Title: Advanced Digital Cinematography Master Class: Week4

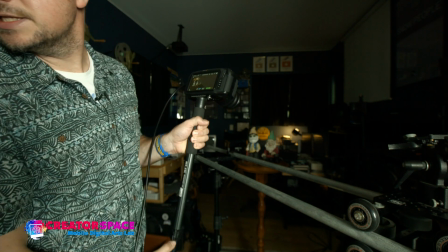I'm gonna just extend this a little bit longer,
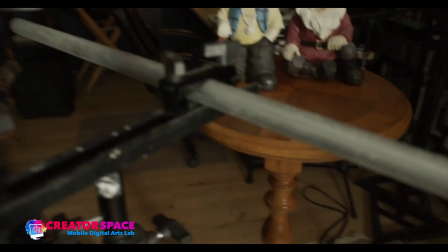and let's cut to the. Let me just get right to the camera here. So here's the camera now. So I'm on this monopod, right?
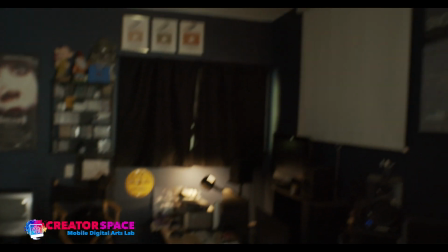So now what I can do is, let's say if I want to, start from the top,
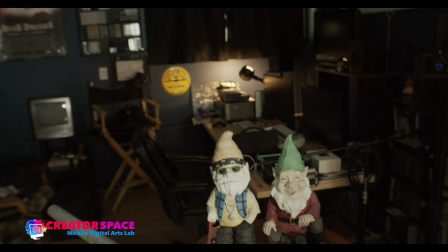and I want to like crane down into the characters.
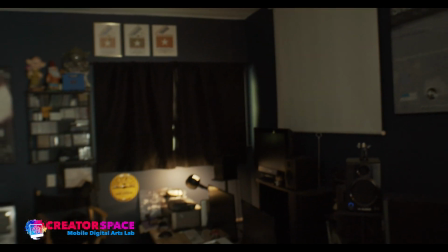So this is what you would do typically with a crane shot. And I was like, well, look, this monopod, we can do it with, if we're on a wider lens.
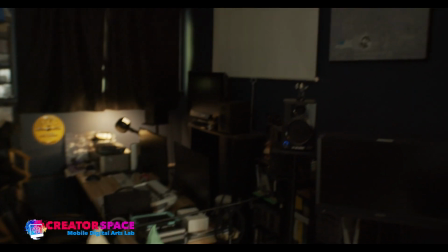It's not too bad, right? So we're able to definitely, get kind of a, from the ceiling,
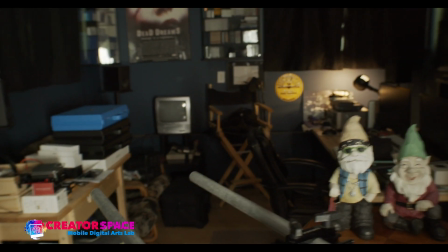coming down like that, right? So what a great way. So that's how we can quickly achieve. So I'm basically saying like, hey, why not use a monopod and then use it as a crane with your arms? And I can do a little bit of movement and a crane shot. Now what's key here is that we're on a 16mm lens, and that's really important. The 16mm lens versus like an 85 or 35 and so on. I'm not going to get as much.
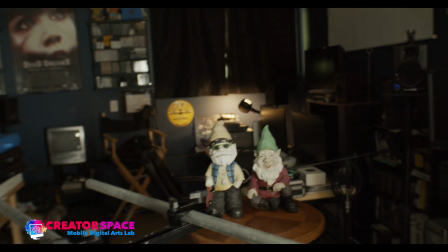You can see that it's pretty smooth in a handheld mode, right?
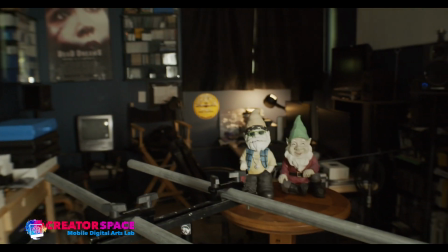It's not too bouncy because it's wide. So wider lenses let us be handheld.
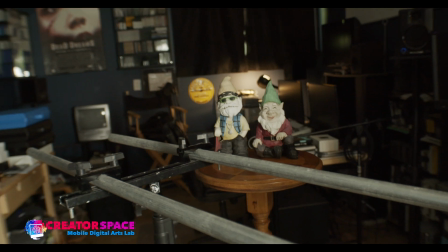So now this leads me to the next point, is we can do handheld shots in this manner.
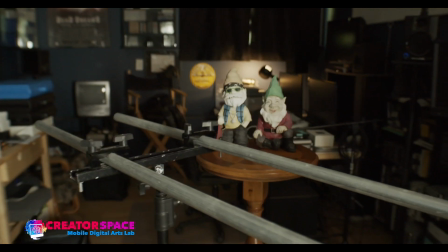So handhelds, again, a very underused technique.
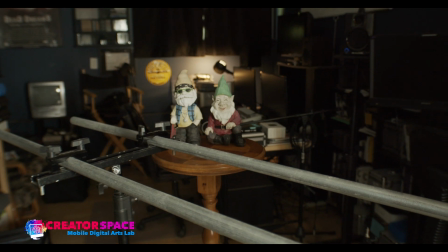It's not hard to do, and the monopod can really help us do a handheld shot by,
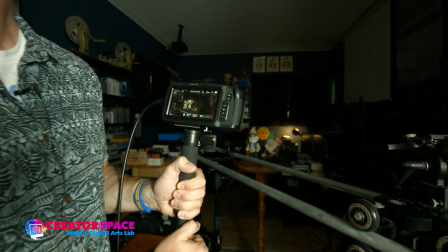we can basically use both our hands and we can do some really cool handheld shots that look pretty smooth.
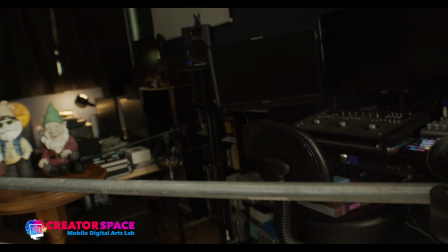So, handheld we sometimes think of as being really jerky,
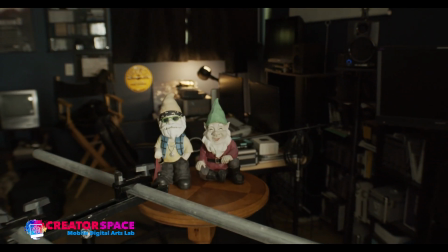but look at this handheld to me is kind of neat.
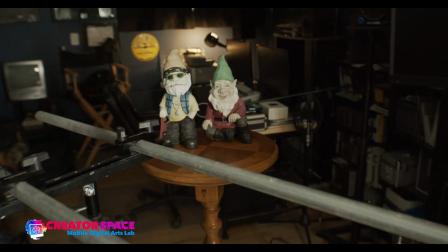I don't find it that unpleasant or jerky, or to be able to kind of move around.
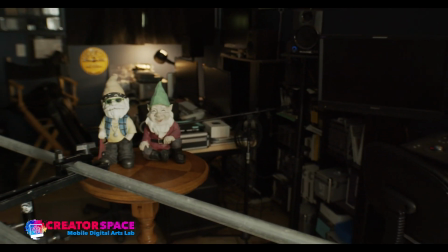Look at, like, I can pan around, and that works really nicely.
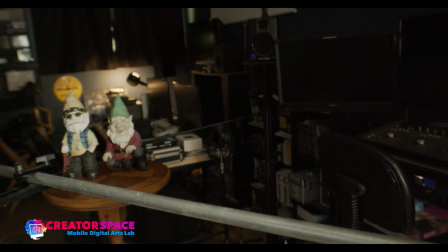So the key with the handheld, again, is a wider lens, and then it's not, it won't be shaky. So now let's flip from the 16mm. Let's put on the 85. So I'm going to use the 85. So this telephoto lens, and this is going to give us a real good idea of why a telephoto lens
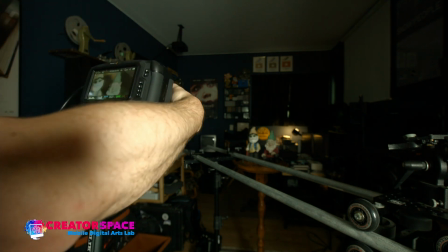will be a lot harder to use
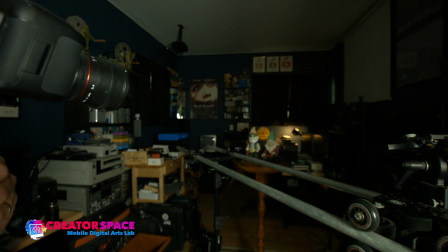for a handheld shot, right? So now I got the 85, okay, and let's cut right to the camera.
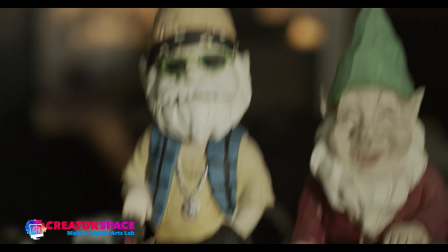So here's the 85.
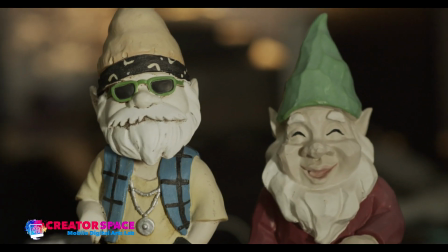So you can see, like, I'm holding this as steady as I can, but definitely the shot is not very steady.
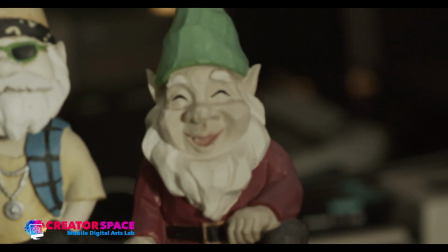So now you're getting that real handheld look.
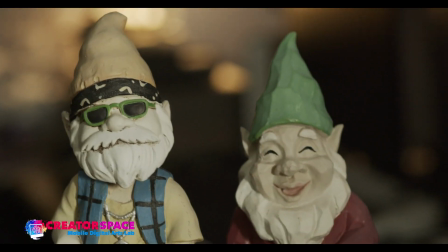So that's why I would always say use a 16mm or wider for handheld shots,
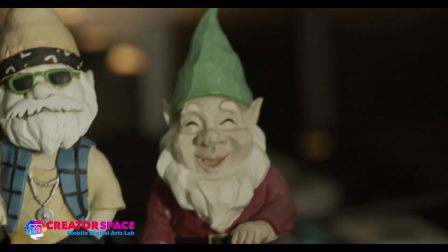because it's really hard to do handheld with a long 85mm telephoto lens.
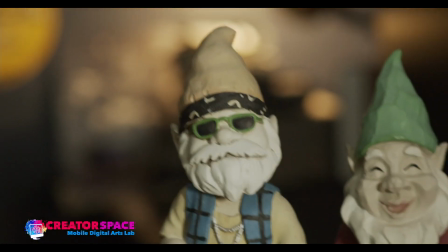So this gives a really good comparison of why you wouldn't want to do something with the 85 and you'd want to use the 65, right? So that's that idea. Okay, so let's move along here.
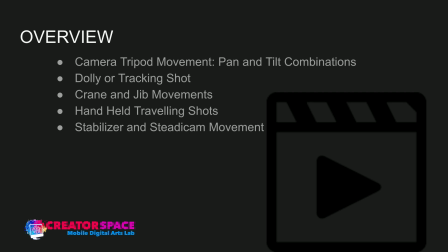So what, the handheld traveling shots, you can be walking around with this monopod anywhere you wish to, and there's no really no limit to what you can do with a monopod or like a handheld camera.